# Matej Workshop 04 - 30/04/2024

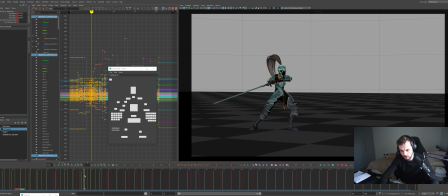20:47 Let's look at some of this stuff. I think it's looking cool. I like this elbow lead on this frame, but I feel like the elbow isn't really leading the angle change here. This is in IK right now, is it? Yeah, so I'm just going to push that elbow so it leads.
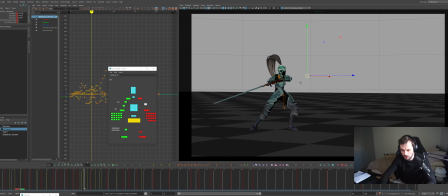21:04 So before it was like this, so the elbow was going down, and then it kind of the lead of the elbow started to kick in on this frame. So I'd love for it to kick in earlier. So you have that elbow leading, that coming around, which feels nice and strong. Cool. And is this the elbow over here?
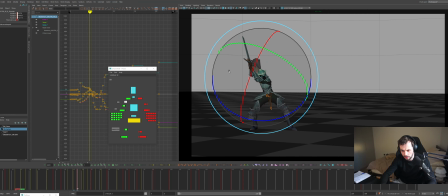21:24 Or is this in FK still? Okay, it's still in FK. Maybe I'll try and get it a bit away from the body just so that the arc is clearer. Same here. I'm just trying to push it so that you can see the gaps between the arms, so it's all a bit clearer than kind of what we had before.
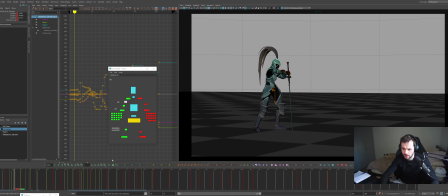21:44 Cool, and I think that's reading a bit clearer now. Nice. So yeah, it's looking out for areas where you can push silhouettes. So here maybe shoulders kind of getting a bit lost.
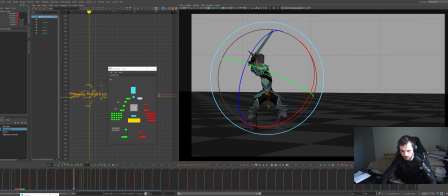22:03 Maybe that means that we need to lead with the chest a bit in here maybe. Nice.
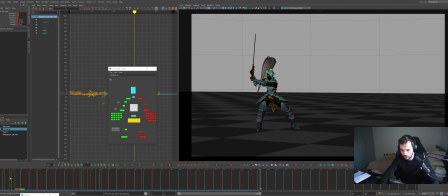Cool. One thing I thought about for this first pose is I would love for this to be straight. I think it being angled isn't as strong as it could be. So I'm gonna look for, I know you have that locator.
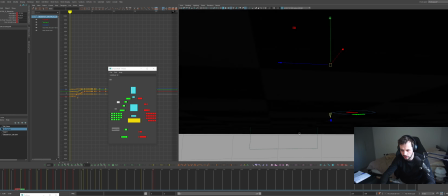22:41 Let's go into here and look for, is it this?
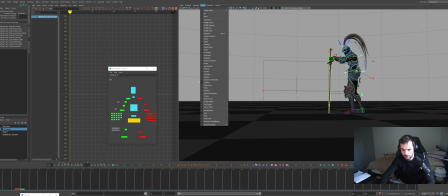22:47 No, it's the locator setup you had and some fun spaces going on.
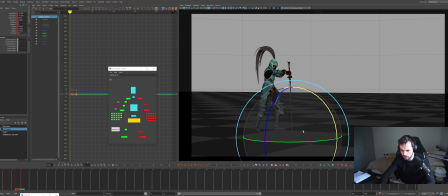22:54 Cool. So for me, I'd love if this was straighter throughout this first section. I want to keep that bend clear, like that nice pose you had. And maybe if we're pushing for this camera angle, like just for presentation purposes,
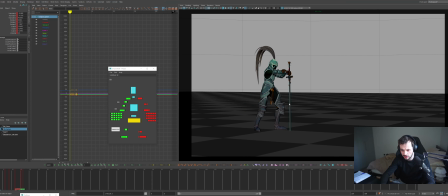23:12 something like this feels a bit stronger to me than this. We're seeing a bit more of that edge and things are a bit clearer.
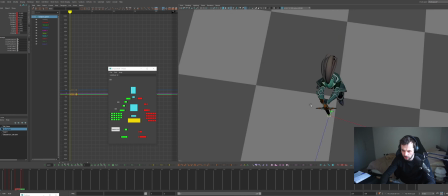23:18 I want to make sure that
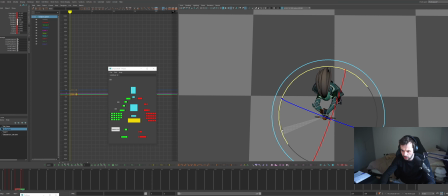23:22 I'm not getting too broken in space. Maybe we could have the angle like that a bit more, but keep that bend.
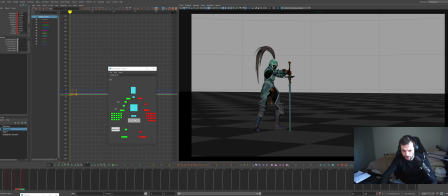23:31 That hand is kind of getting lost right now. Let's just push that.
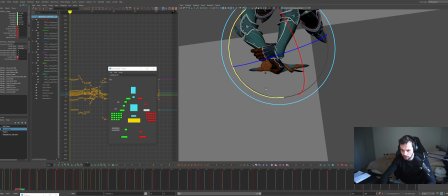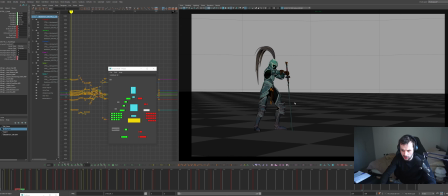23:44 Cool, so I'm just comparing what you had before, which was this, to this. So this just feels a bit stronger to me. We can see that sword clearer from that side angle. And the body just feels a bit more connected to it. So I would do that. I would do those changes
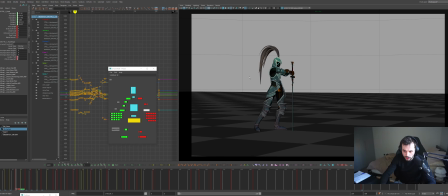24:04 through these poses here. I mean, you could do it with an animation layer and then bake it down onto those keys, or you could do it with the global offset before I did all that work so that it transfers through, because stupidly I didn't do that. But maybe what I can do is if I grab this, and did that locator have a button for it in the picker?
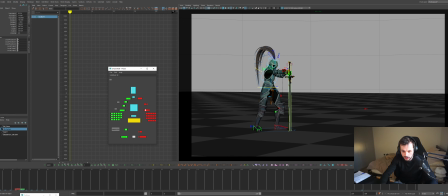24:24 Just gonna add one. So it was the arms and it was the thing. So let's just grab, see if this trick that I do sometimes works. Let's just grab up to where it kicks off the floor here. I'm gonna press global offset. And on this first one, I'm gonna go back to it. I'm gonna
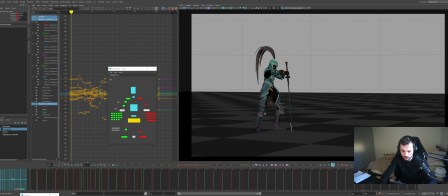24:42 use Tween Machine and Tween Machine it back to the previous pose, which didn't work because I'm not selecting the hands. So let's select the hands. What's happening? These are the hands.